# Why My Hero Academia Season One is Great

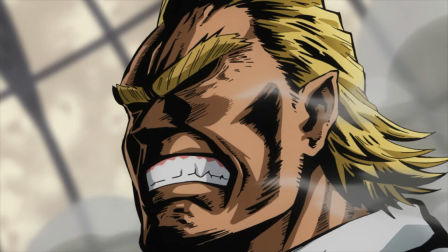28:26 But right now he is so angry at the villains for attacking his students, and himself for not being there, that there is no smile.
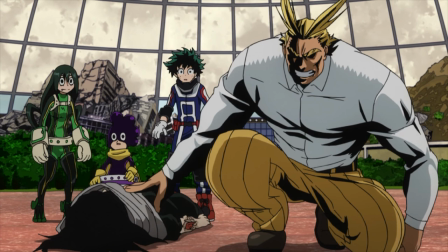28:34 He is able to get Aizawa, Asui, Mineta and Midoriya out of harm's way in an instant. And the next phase of the USJ incident begins. All Might's entrance is one of two turning points.
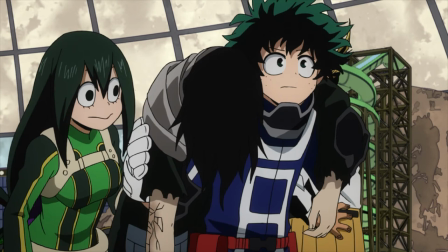28:47 This one puts the audience at ease for a moment as it ensures the safety of our main characters.
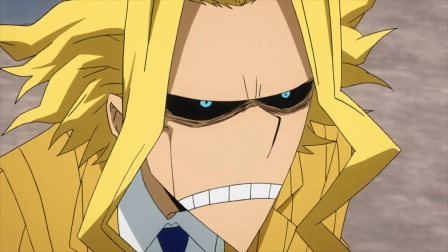28:53 However, there's also tension in that we know All Might is near his limit,
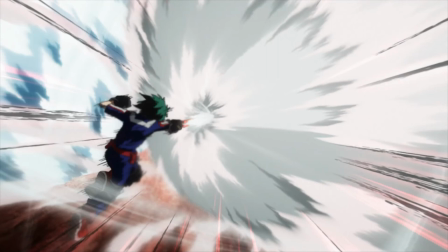28:58 and that this Nomu has already taken a punch as powerful as his. Initially, I was excited to see All Might fight smarter and not harder.
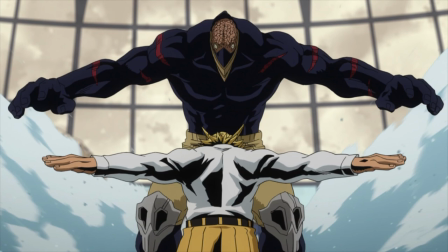29:07 The narrative set up Nomu as an adversary that All Might couldn't just punch away.
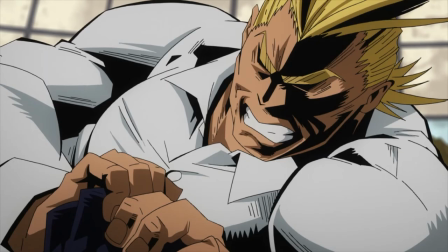29:12 And after trying to punch it away, he begins to lose.
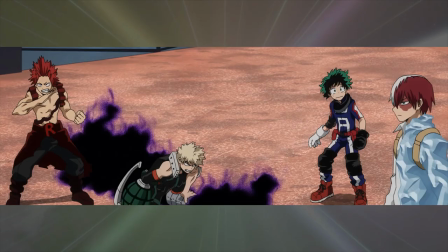29:15 All Might would have died in this fight if not for the intervention of Todoroki, Bakugo, and Kirishima.
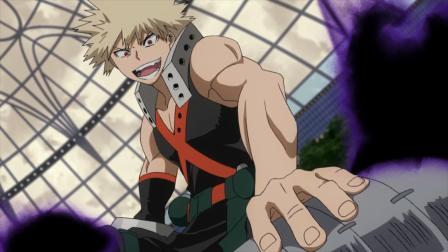29:22 Side note, Bakugo's capture of Kurogiri is the only time I don't mind his more psychotic mannerisms and threats.
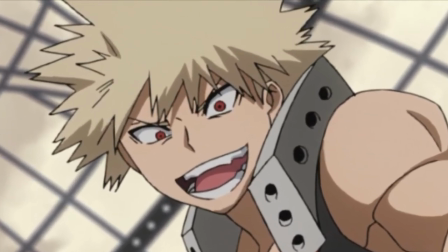29:29 Would have been a lot more intimidating if this wasn't his default, but what are you gonna do? This is probably the best time to talk about Shigaraki.
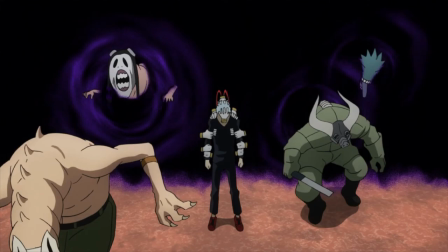29:37 He began the invasion competent and intimidating,
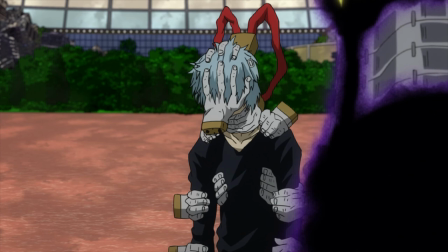29:40 but after being informed about Iida's escape, he exposes his true self as petty and childish.
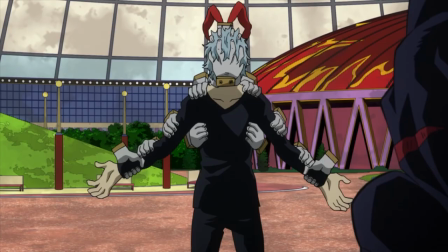29:47 He uses this opportunity to explain why he did any of this in the first place.
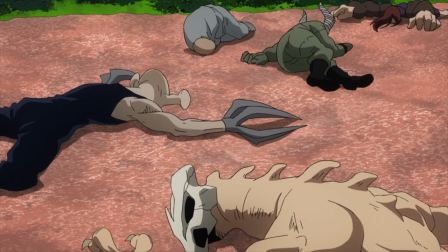29:51 He claims a hypocritical double standard exists between between villains who are violent for their own sake, and heroes who are violent to stop villains.
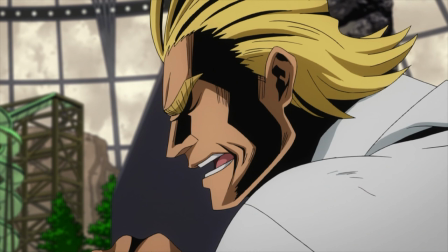30:01 All Might points out that this is garbage. Of course there's a difference between violence for the sake of self-interest, and violence for the sake of protection.
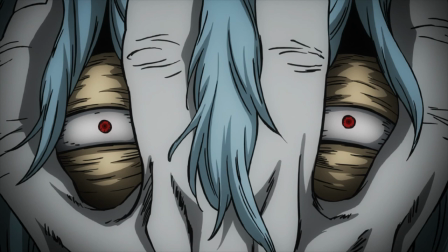30:09 And Shigaraki kind of shrugs his shoulders and goes, ah, you got me, and then commences his plan.
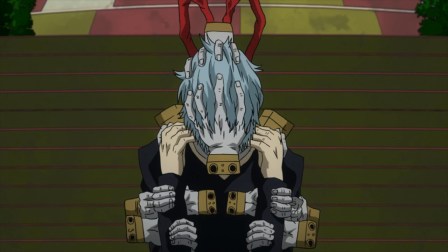30:17 I understand that Shigaraki just wants to watch the world burn, but this is still a very odd moment.
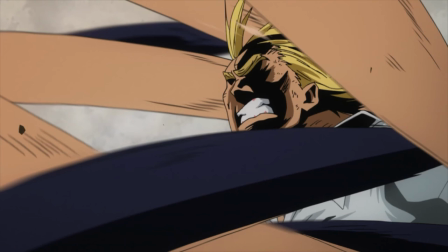30:22 All Might eventually defeats the Nomu by punching it so hard and fast that it negates its shock absorption quirk and sends it flying.
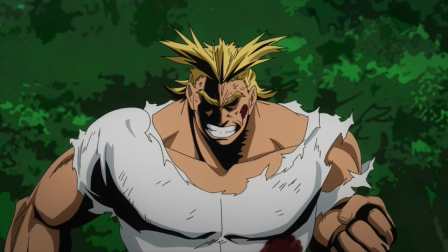30:32 So it is a villain that All Might could punch away. He just wasn't punching hard enough.
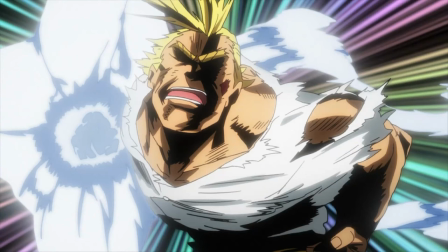30:39 I get that this happens to accentuate the school's motto, plus ultra,
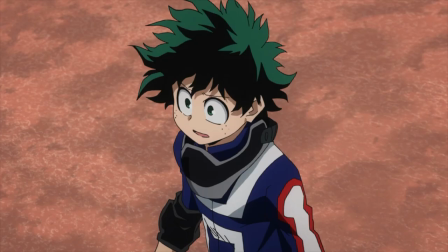30:44 meaning to go beyond one's natural limit, and that it's here to show off how powerful Midoriya could someday be.
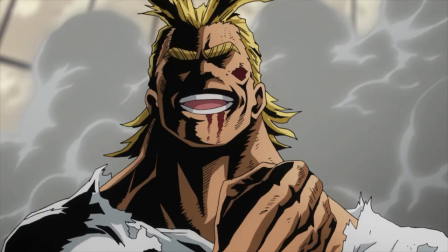30:51 However, it's still a rather underwhelming resolution to the fight,
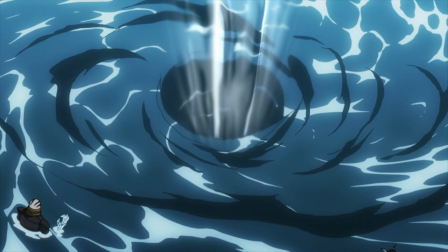30:55 especially after we saw other students defeat their adversaries in more creative ways.
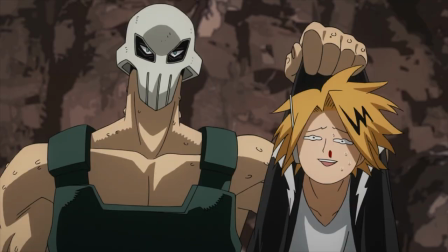31:01 After Nomu's defeat, we get another brief low point when a strong villain takes Kimonari hostage,
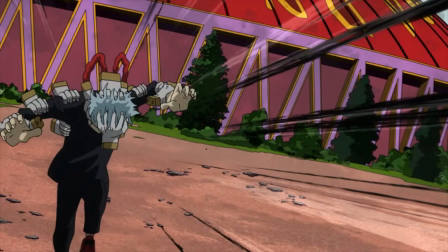31:07 and Shigaraki decides to try his luck at killing All Might himself, while All Might is at his limit.
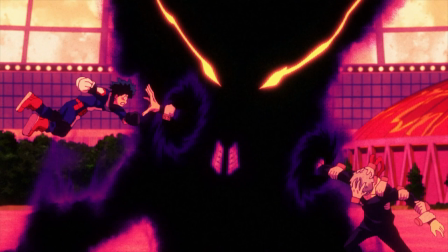31:14 The lowest of this low point comes when Midoriya is about to be killed by Shigaraki after intervening in another heroic instinct moment.
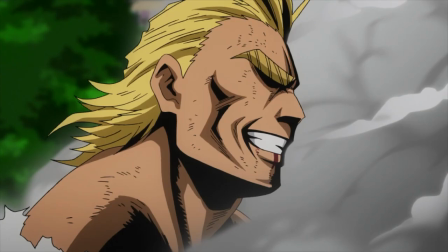31:23 This low point is only here to contrast against the thrill that comes with the final turning point, the arrival of the UA teachers.
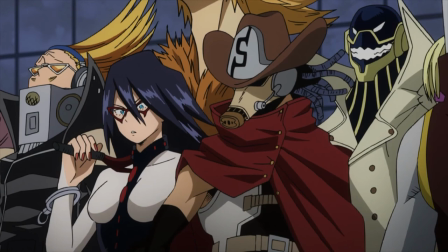31:32 This sequence is sensational. We're introduced first to Snipes' pinpoint accuracy,
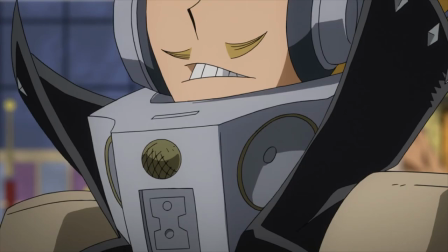31:38 disabling shigaraki and the villain holding kaminari i love that present mike walks past the brutalized
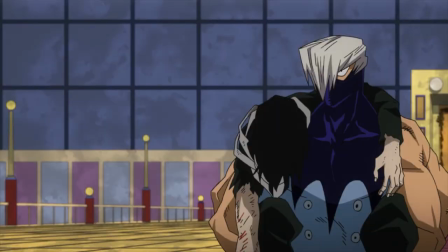31:44 daizawa someone we will later learn was a high school friend and use his quirk to
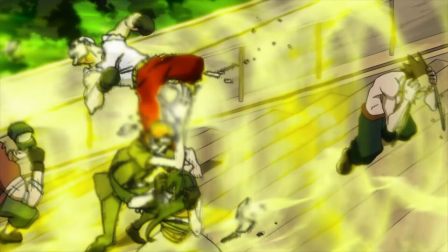31:49 immobilize the villains immediately in front of them the fact that all the ua teachers deal
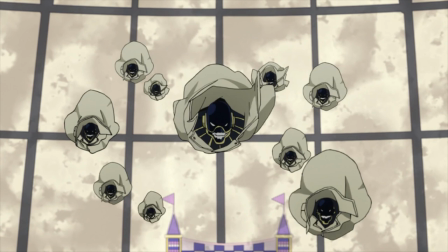31:54 with the villains far more quickly than the students shows us how much they have to grow and after a hasty retreat by shigaraki and
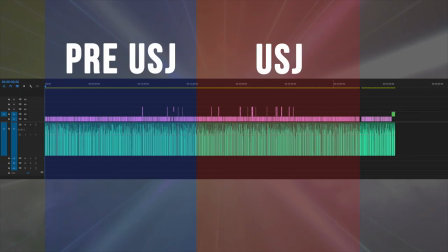32:02 kurogiri the usj incident is over you might have noticed that the usj incident has taken up most of this video, despite only taking up four and a half of the first season's 13 episodes.
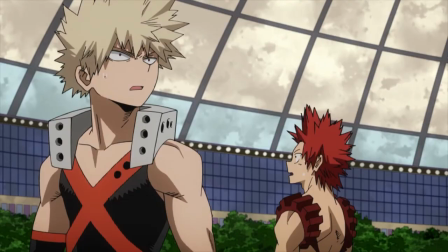32:16 That's because as someone who has watched the show, I understand the impact the USJ incident has on the narrative.
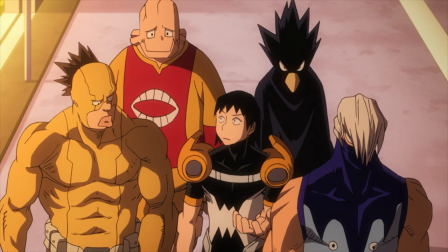32:23 The show explicitly points out that this traumatic event will forever shift Class 1A's development.